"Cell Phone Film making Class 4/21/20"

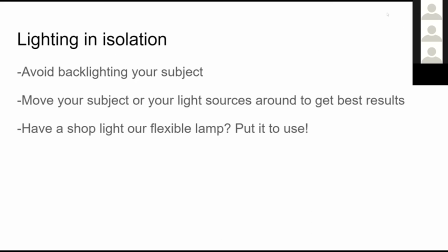Moving light sources around is key when we're shooting with phones because if we're shooting in our homes and we don't have the resources that maybe we would want to have access to and we're just using available light, sometimes it works out really well and sometimes it's just a lot of top-down light which can create dark shadows in our subjects eyes right now in this room I have an overhead light over here but I also have an LED light set up over here you can see the shadow that it's casting on if I turn this off so now this is this is what we're looking like which maybe it's okay but we have a lot of shadow coming straight down and it ends up being kind of flat because there's the same amount of light on me as there is on the background but you can also can't even really see my eyes very well the eyes kind of just turn into blackness by angling a light or adding a light source we can expose the our subject to a higher degree than our background which creates a depth and separates them from the background this light that's above my head goes from being the only light source to being more of a backlight lighting my back shoulders and it creates a more pleasing composition you might not have like an LED light that you can hang up like this but we can we can kind of get the same effect with a like
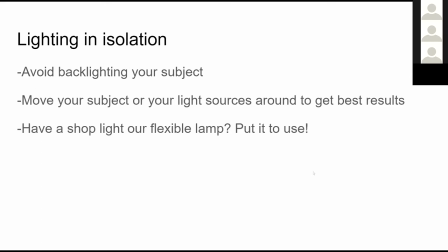a shop light if you have like a drop light that's like one of those you know shiny metal cones with a light bulb in it lamp on the other side those are great for being able to just mount it on the on the edge of a door or on a railing or you
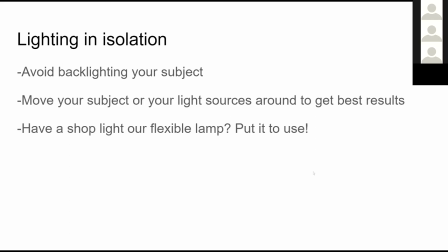know anywhere that you might be and using that to either light your subject or to bounce off a wall or off the ceiling can give you a higher degree of lighting, which is going to help your footage.
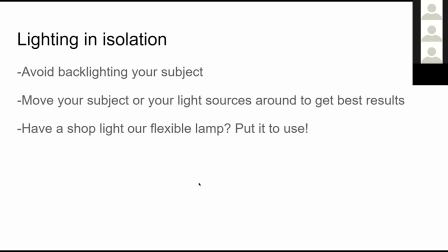Flexible lamps are great. I've got a couple lamps that I've been using for meetings since all this stuff has started happening. And just being able to bring a flexible lamp that has like, you know, a bendy arm or something and angle that so it's like above the camera or coming in from the side of the camera is
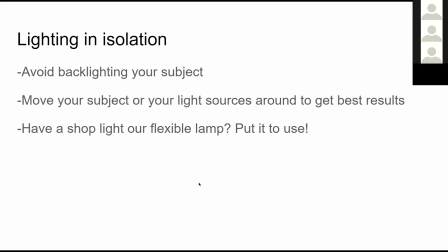going to help out a lot to make your subject visible but also really increase the quality of the video footage because oftentimes these cell phones suffer when you're shooting without enough light that's when you end up with
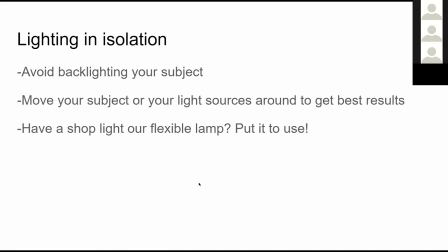a lot of that digital noise exhalation we want to give the phone enough light to work with so that it can it can give us the best quality footage
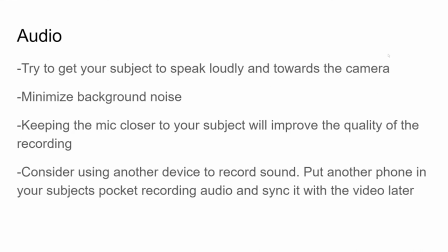Okay. Now to audio. The fact that we have these small, flexible cameras can be beneficial because we can move them around and shoot from all sorts of different areas and angles.
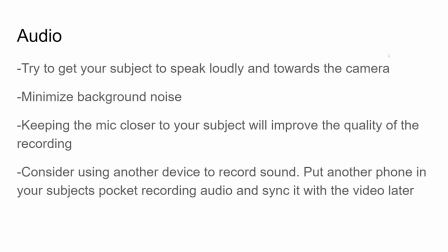But the audio is a big problem because as we move that camera around, we're moving the microphone around too. And anytime that we're recording audio, the things we want to do,
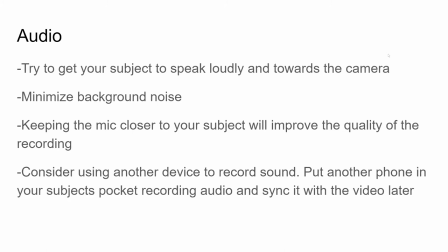you know, we want to be able to monitor that audio that we're recording, which we're not really able to do when we're moving the phone all around. We want to try to keep the microphone that's recording the audio as close to the subject as possible so that we're kind of capturing them more strongly than the surrounding audio. And that's not possible, you know, if you're setting up your phone for your wide shot, your microphone has to be far away too. If you're going to do a tracking shot walking behind somebody as they walk down a hallway, it could be a really cool shot.